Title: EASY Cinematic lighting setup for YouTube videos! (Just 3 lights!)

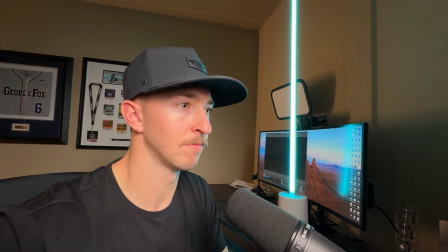[4:07]
So obviously you can tell a massive difference now with this simple accent light behind me, and then also this blue one off to the side that's hitting the side of my face.
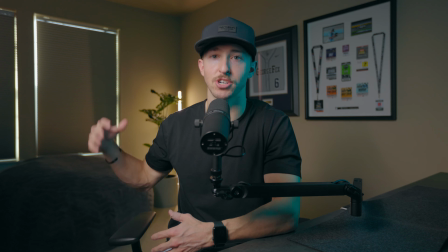[4:16]
This background light just really helps kind of separate me from the background, kind of show off the different accents and things that I have back there.
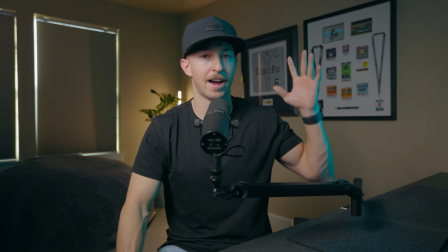[4:24]
And then this blue one next to me just kind of helps add a little bit of color to the side of my face. You could do orange, you could do just a regular white light, but anything that kind of hit the side of your face and just help separate you from the
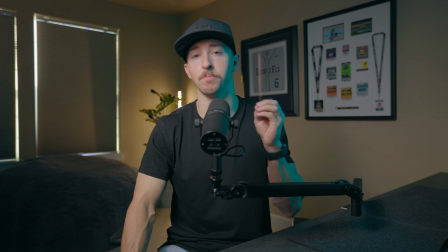[4:37]
background a little bit as well is going to help make your videos look that much more professional.
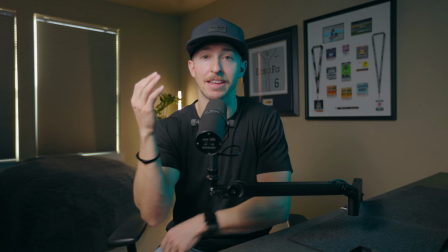[4:42]
Now that's what a 3 light video setup would look like.
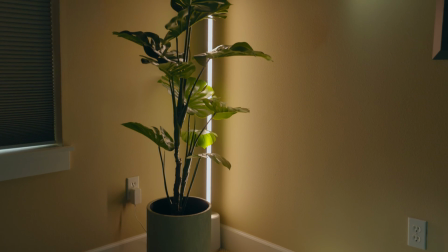[4:45]
And as you can see, it made a huge difference starting from just a dark room to really creating a very professional looking video setup. But let's say you don't want to spend a few $100 on any lights and you just want to use what you have Maybe you're starting out with your iPhone and you just want to use light that you can just get access to without spending any extra money. So instead of spending 20, 30, or 40 bucks on a cheap little ring light or a light that actually would probably make your videos look worse, let me show you real quick how you can light your videos to look more professional without using any lights at all and actually just using windows in
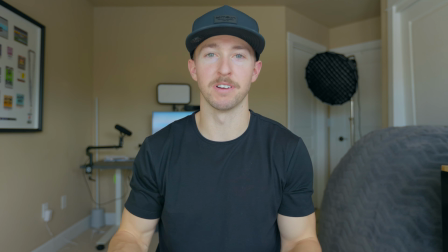[5:17]
your room. All right, so if you don't want to spend any extra money on gear, you don't want to spend any money on lighting or anything at all,
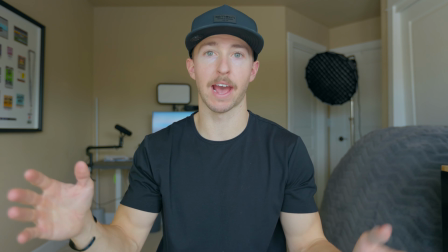[5:24]
and you just want to use what you already have or just use natural light,
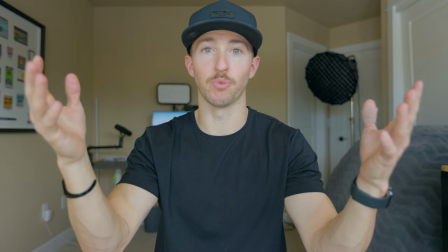[5:27]
one of the best ways you can do this is just sit in front of a big window, just like I'm doing right now, to record your videos.
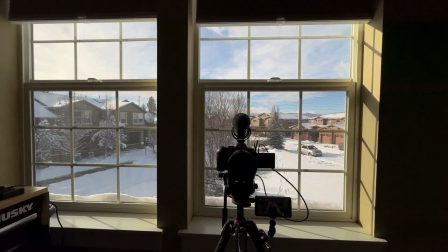[5:34]
So this is actually perfect that I'm filming today because we have a ton of snow on the ground here in Oregon.
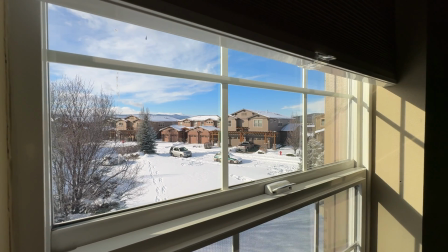[5:39]
So all the light outside is just being amplified by that white snow.
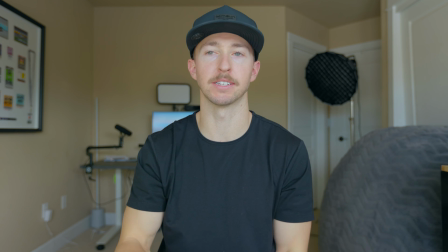[5:44]
So it's perfectly ideal light to film a video like this.
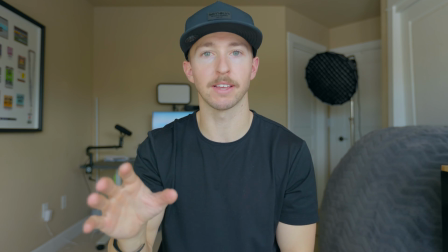[5:47]
Now, the one thing you want to make sure is if you're sitting in front of a big window like this, that the sun isn't directly peeking through.
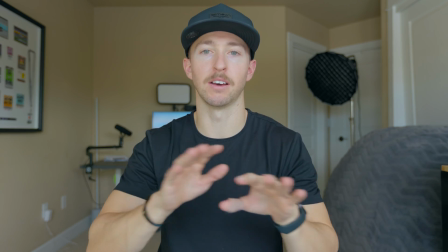[5:54]
If the sun is directly peeking through, you want to use something like a nice thin shade or a white shade to help diffuse that light.
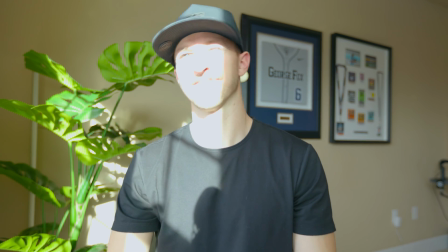[6:01]
But if that sunlight is harshly coming through these windows, it's going to look really harsh on your face.
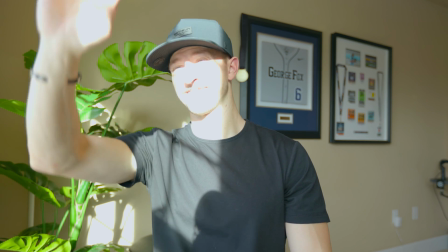[6:07]
It's not going to look great, and it's going to cast a ton of shadows as well.
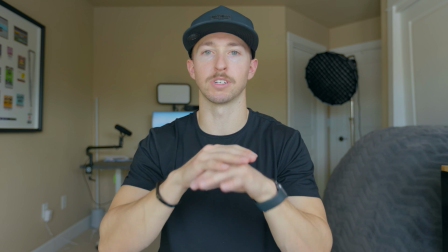[6:10]
So the best case scenario is if it's very overcast or just has a nice cloud layer to diffuse that sun for you.
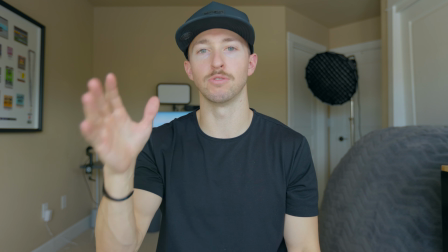[6:17]
Just open up your windows, get in front of those, and use that as natural lighting, and your videos are gonna look way better. So hopefully this video showed you a simple, easy, and fairly cheap way to light your videos to look a little more professional on YouTube. If you got value from it, hit that like button down below and subscribe for more content just like this, and we'll see you in the next one. Peace.